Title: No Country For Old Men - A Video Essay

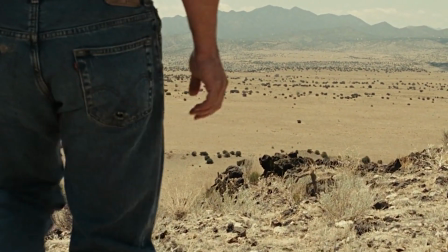0:01 No Country for Old Men, directed by the Coen brothers, is a critically acclaimed film best known for its masterclass in sound design.
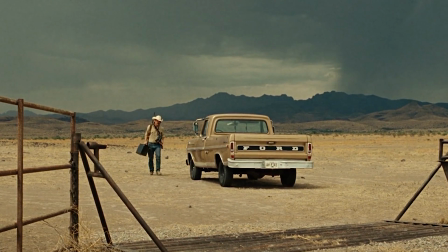0:09 The film uses strictly diegetic sounds with no score or any other form of non-diegetic audio.
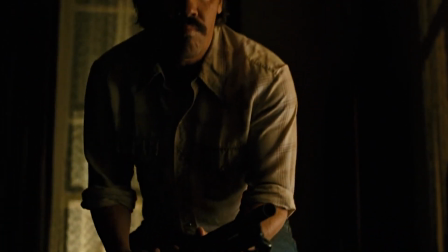0:15 This gives the film a unique sense of realism and brings an element of anxiety
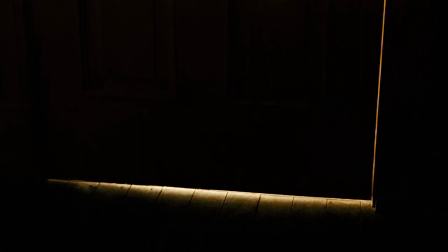0:20 to its intense scenes that could not be achieved with a non-diegetic approach to the sound design.
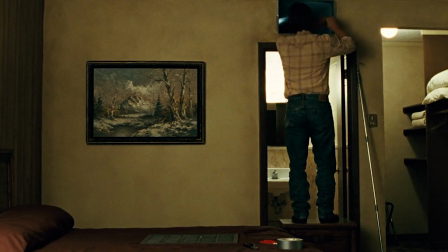0:25 The best example of this comes right before the midpoint of the film, during the sequence where Llewellyn is pulling the satchel of money through the vents at the motel.
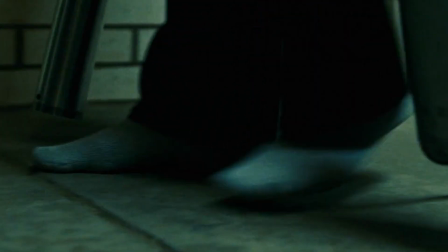0:34 First and foremost, the amount of little but impactful sounds that are used in this scene are the reason it is so immersive.
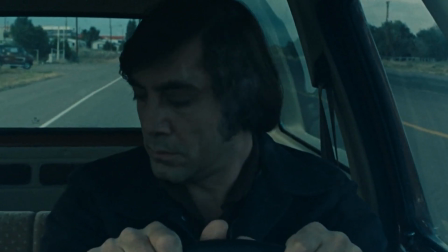0:45 The droning hum of the road, the groaning of the engine, and the beeping of the tracker are the only things audible in the beginning of this sequence.
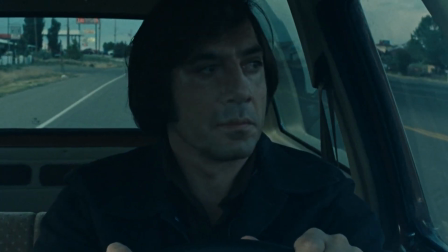0:55 It's as if we are no longer watching a film.
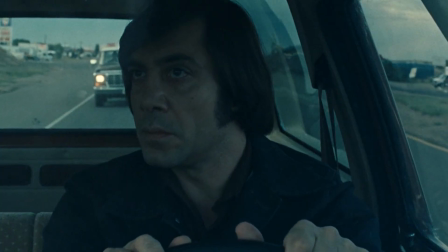0:57 We are now a fly on the wall in this psycho killer's truck, and we are painfully aware that the beeping of that tracker is gradually getting quicker and quicker.
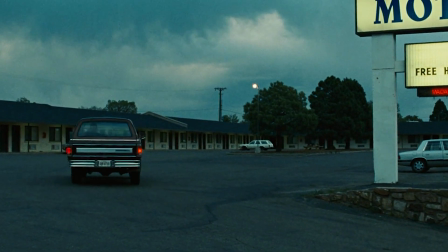1:11 This brings me to my next point. The Coen brothers expertly designed the sound in this scene to not only immerse the viewer completely in the world of the film,
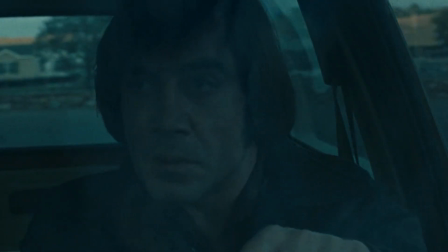1:19 but to also manipulate the viewer into feeling anxious. They did this using volume.
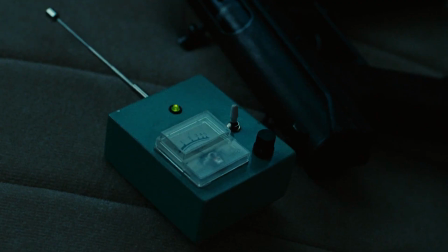1:24 The tracker, for example, is the loudest sound in the scene at first.
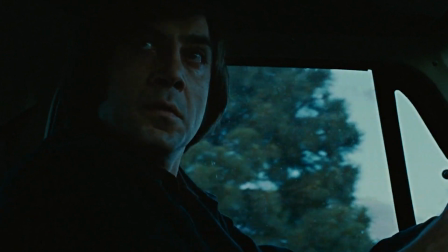1:29 Everything else is very quiet, including the almost silent squeal of the truck's brakes.
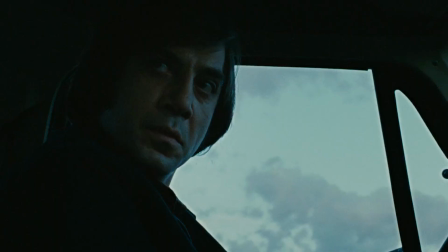1:36 This draws all our attention on the steady beeping of the tracker.
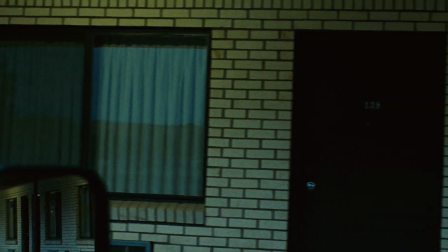1:40 The way it increases in pace as it gets closer to the money mimics that of an anxious heartbeat, which sets the tone for the rest of the scene.
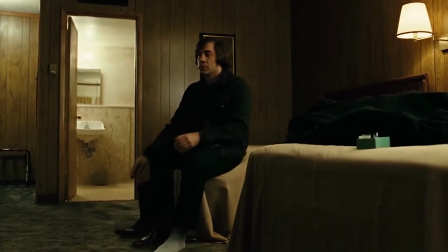1:50 Once Anton gets into the motel room, the sound design creates a juxtaposition between the audio in his room and the audio in Llewellyn's room.
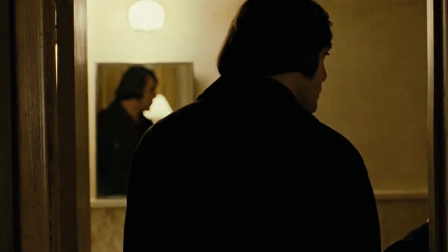2:00 Every sound that is made in Anton's room is soft and quiet, only audible because of the complete silence that is present.
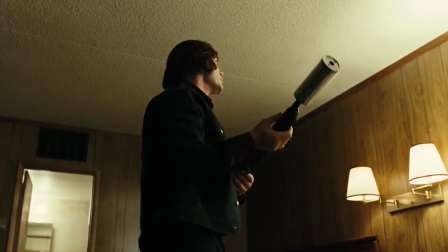2:09 The flick of the light switches, the creaking walls, the cocking of his air gun, and the hissing of the air tank are all incredibly subtle.
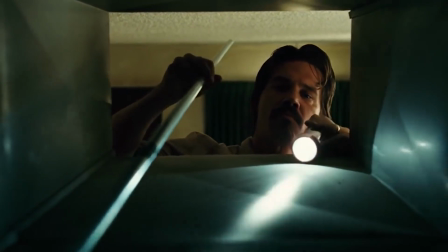2:22 Conversely, every sound that is made in Llewellyn's room feels obnoxiously loud.
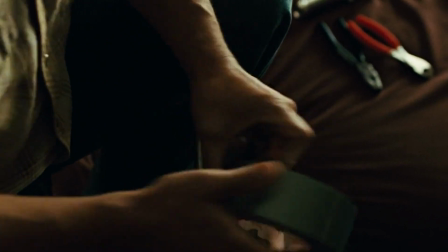2:26 He stretches the duct tape aggressively, bangs the vent cover against the vent, slams the pole against the vent wall,
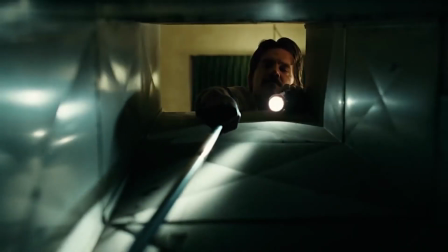2:34 and then to top it all off, the satchel makes a loud squeak along the floor of the vent.
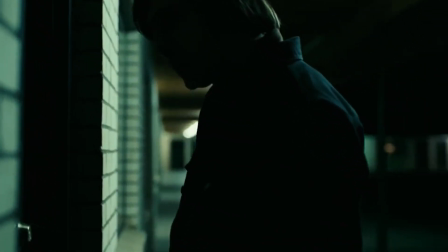2:41 This contrast between the two rooms is what makes this scene so suspenseful and stressful.
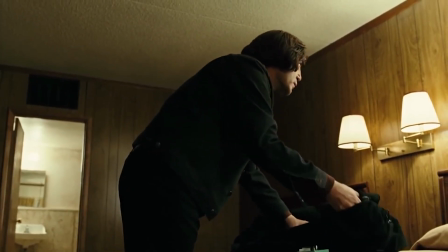2:46 The fact that we can hear every little sound that Anton makes tells us that the environment is quiet.
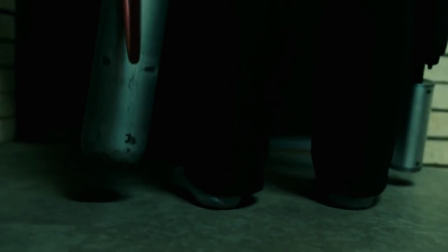2:52 When we have the knowledge that the environment is so quiet, we assume that Anton must be able to hear such loud noises coming from Llewellyn's room.
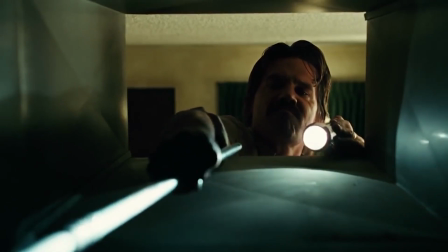3:00 This makes us, the viewers, incredibly anxious.
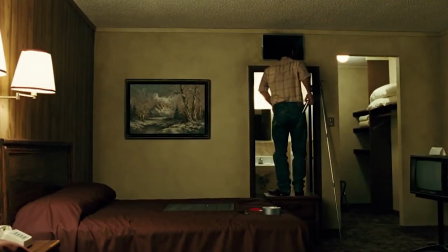3:03 Every bang and slam made by Llewellyn is immediately juxtaposed by the utter silence that surrounds Anton.
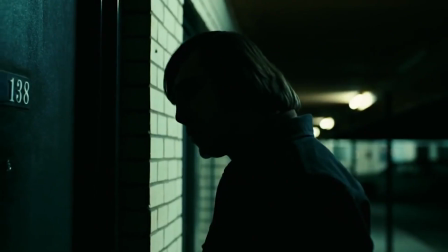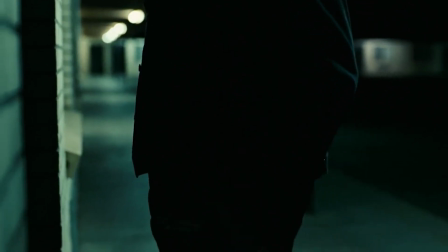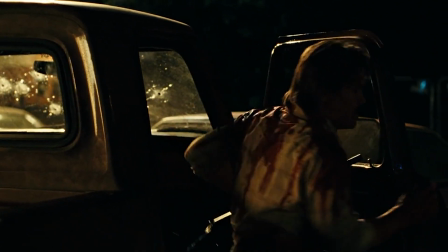3:22 In conclusion, the realism and suspense in No Country for Old Men is made possible by the meticulous sound design orchestrated by the Coen brothers,
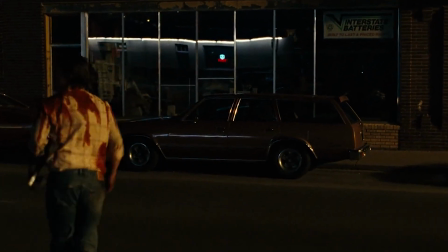3:30 who utilized volume and included great detail to make their scenes immersive and intense.
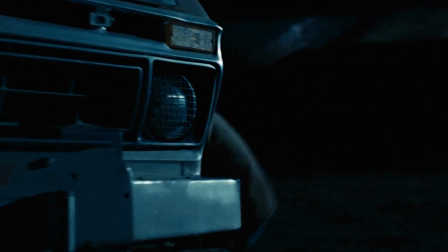3:35 The scene I examined is just one example of this.
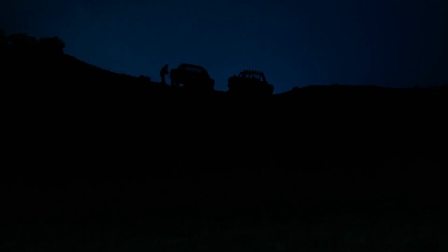3:38 The rest of the film is full of palm-sweating moments that have you on the edge of your seat, and I highly recommend that you watch it if you haven't already.
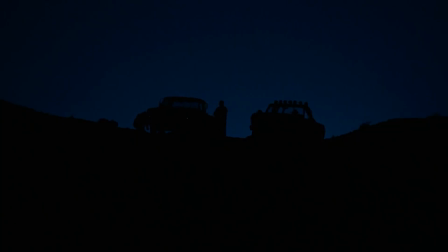3:45 Thank you for watching, and I'll see you in the next video. Let me ask you something.
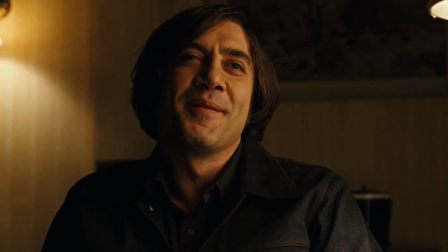3:52 If the rule you followed brought you to this, of what use was the rule?